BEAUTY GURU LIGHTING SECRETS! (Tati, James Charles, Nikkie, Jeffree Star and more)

Do you ever wonder how those big deal beauty YouTubers get the beautiful sculpted light? Well, you're in luck because today is all about the perfect lighting YouTube setup for your beauty videos. Hey love, I'm Gia Goodrich, the beauty photographer, and welcome back to my channel that is all about helping you beauty influencers, makeup, hair artists, all you amazing people, dial up your photo and video skills because our worlds are so interlinked we're gonna be going over the big names in the beauty industry we have james charles nikki tati jackie aina all the big ones jeffree star because i'm a little shook i'm gonna be showing you how big beauty influencers record their youtube content and what kind of lighting they use so you can make your beauty videos banging but first if you're new around here Hi, I'm Gia, and if we went in real life, I would probably like you. Okay, I'm going to focus now. If you're new right here, take a second and consider subscribing, because every week I'm coming out with new content that is designed just for you. The beauty-obsessed makeup hair artist that you are. All right, so first is my personal favorite, Wall of Glow. I don't want you, Kim Kardashian.
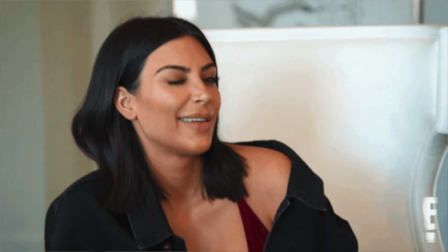Wait, I do, like, I love Kim Kardashian. it was just she popped up and we didn't okay start by looking at og nikki over here
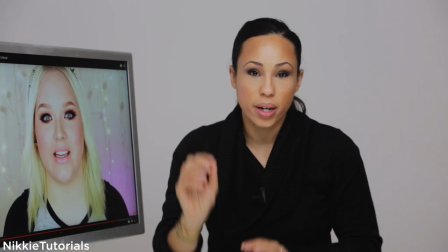now if you look at the reflections in her eyes you can see there are three sources of light there's a big soft box right here there's one right
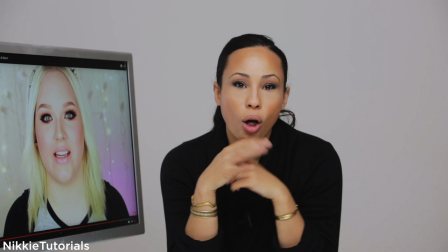in front of the camera and there's one to the right seeing that trifecta is what i like to call the wall of glow the w-o-g is that how words go the w-o-g would Would that be helpful?
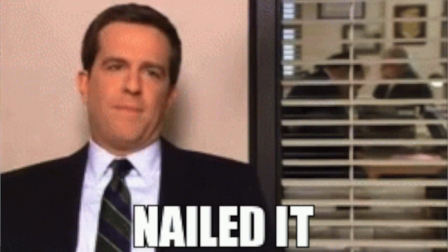Is it duh, duh, duh? I got this. The W-O-G, Wall of Glow.
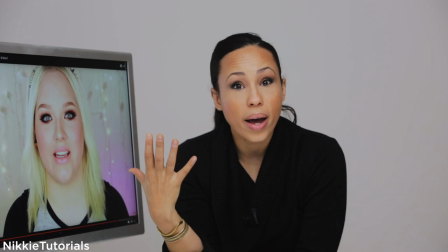And what you'll see is, as we look at these beauty influencers, that is the consistent theme.
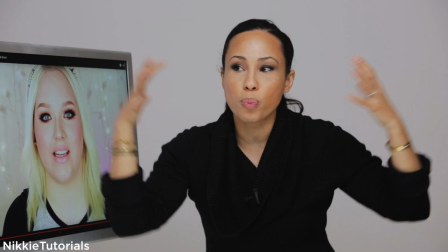Why is that? It's because having one source of light, like I have now, is beautiful and gorgeous,
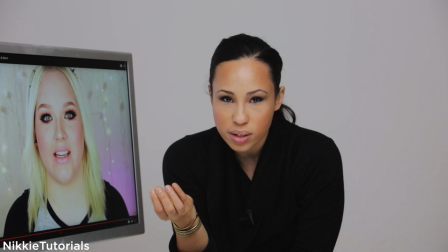but if you don't have the shadows filled in, it looks pretty static and just not too gorgeous.
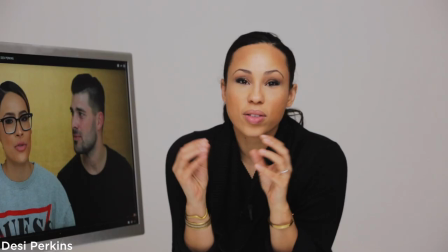So we notice Nicki, ding, ding, ding, one has this.
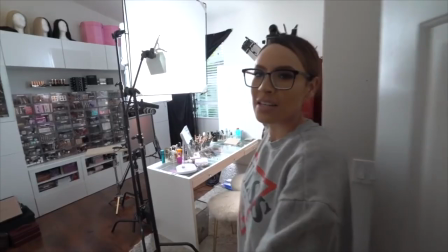The next one we're gonna look at is Desi Perkins, And if you haven't seen this video already, it's great because she really walks through her lighting studio setup
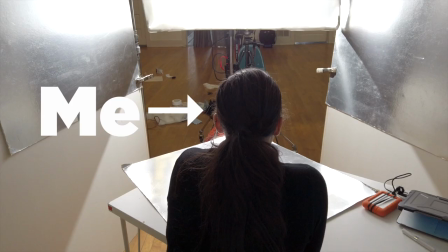Now she in this instance is using one light like I am
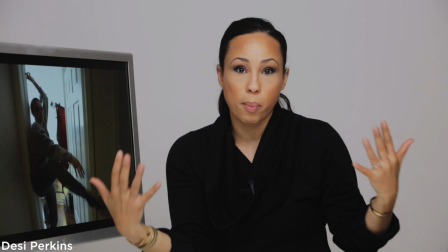But you'll see the way that she's bouncing light is creating that same wall of glow.
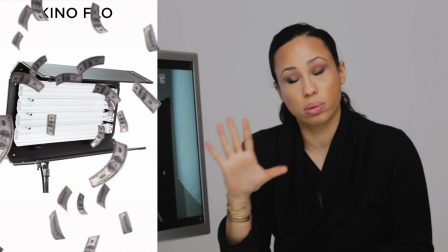These are really expensive lights They're called Kino flows and they're just like
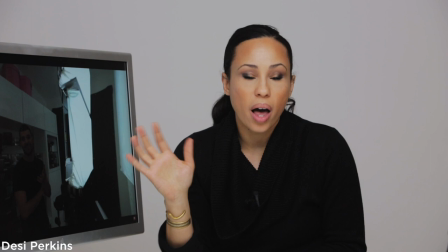Like crazy expensive but super sexy obviously but actually what they've
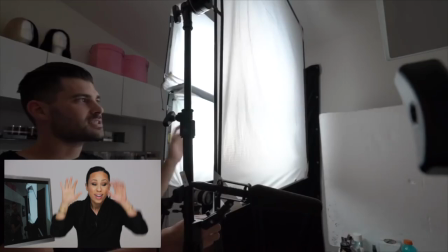done is created a piece of diffusion right in front that actually turns it
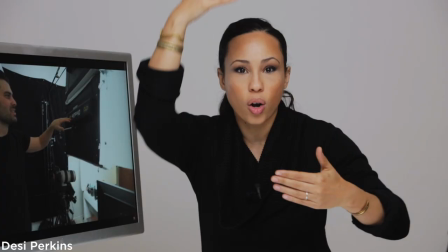into one solid light it just spreads the light out all the way top to bottom so
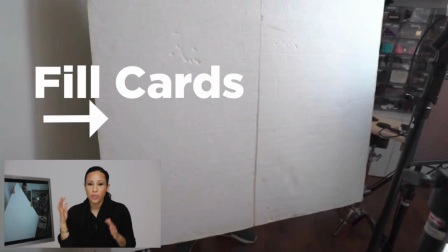even just using that one light source Desi has created that wall of glow by using fill cards these are what bounce the light in multiple
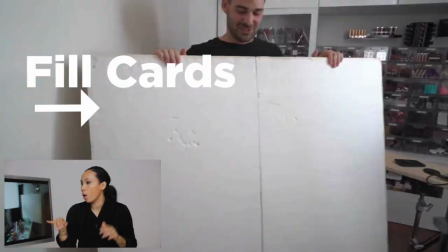directions and this is what really wraps that light creating that really beautiful wall you want to be in a cocoon of light so you'll see on On one
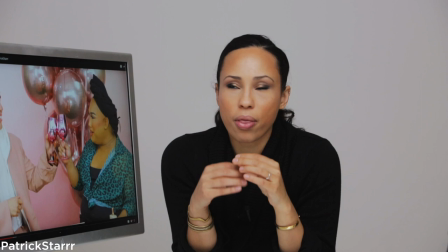side there's one, and the other side is another. And that creates that beautiful sculpted light.
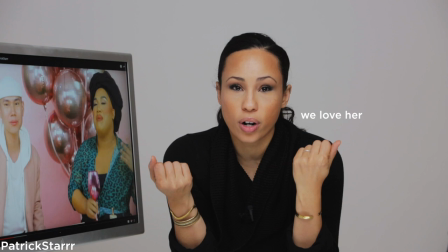So, real talk, if anybody has the most beautiful light, it's Patrick Starr, because duh,
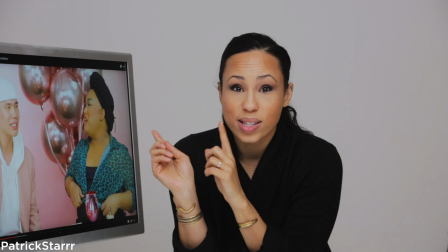she's beautiful, we love her, we're all about her, and she deserves high quality light, right? She's invested in it. The best thing is this video with Patrick Ta.
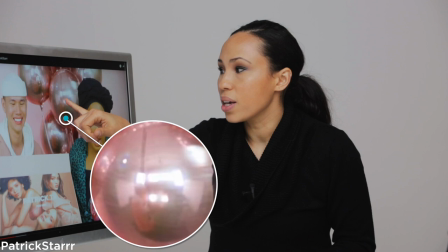If you look right here in the reflection of the balloon, you can see that the same wall of glow is being created.
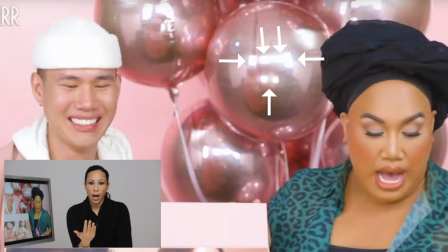He has two key lights, two lights that are coming a little bit from the side, and a fill light that's bouncing light back up. So that is created, again, that same filling in, wrapping in, being really beautiful about it.
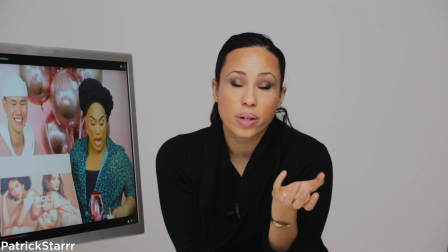So you're not getting these shadows. Now the one downside to this, of course, is that you aren't getting any shadows.
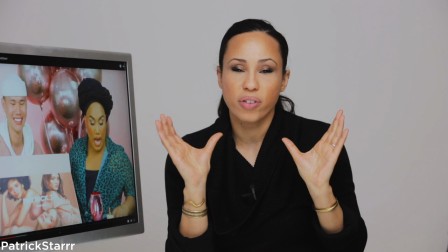So what it can tend to do is round out the face. Shadows really sculpt and chisel.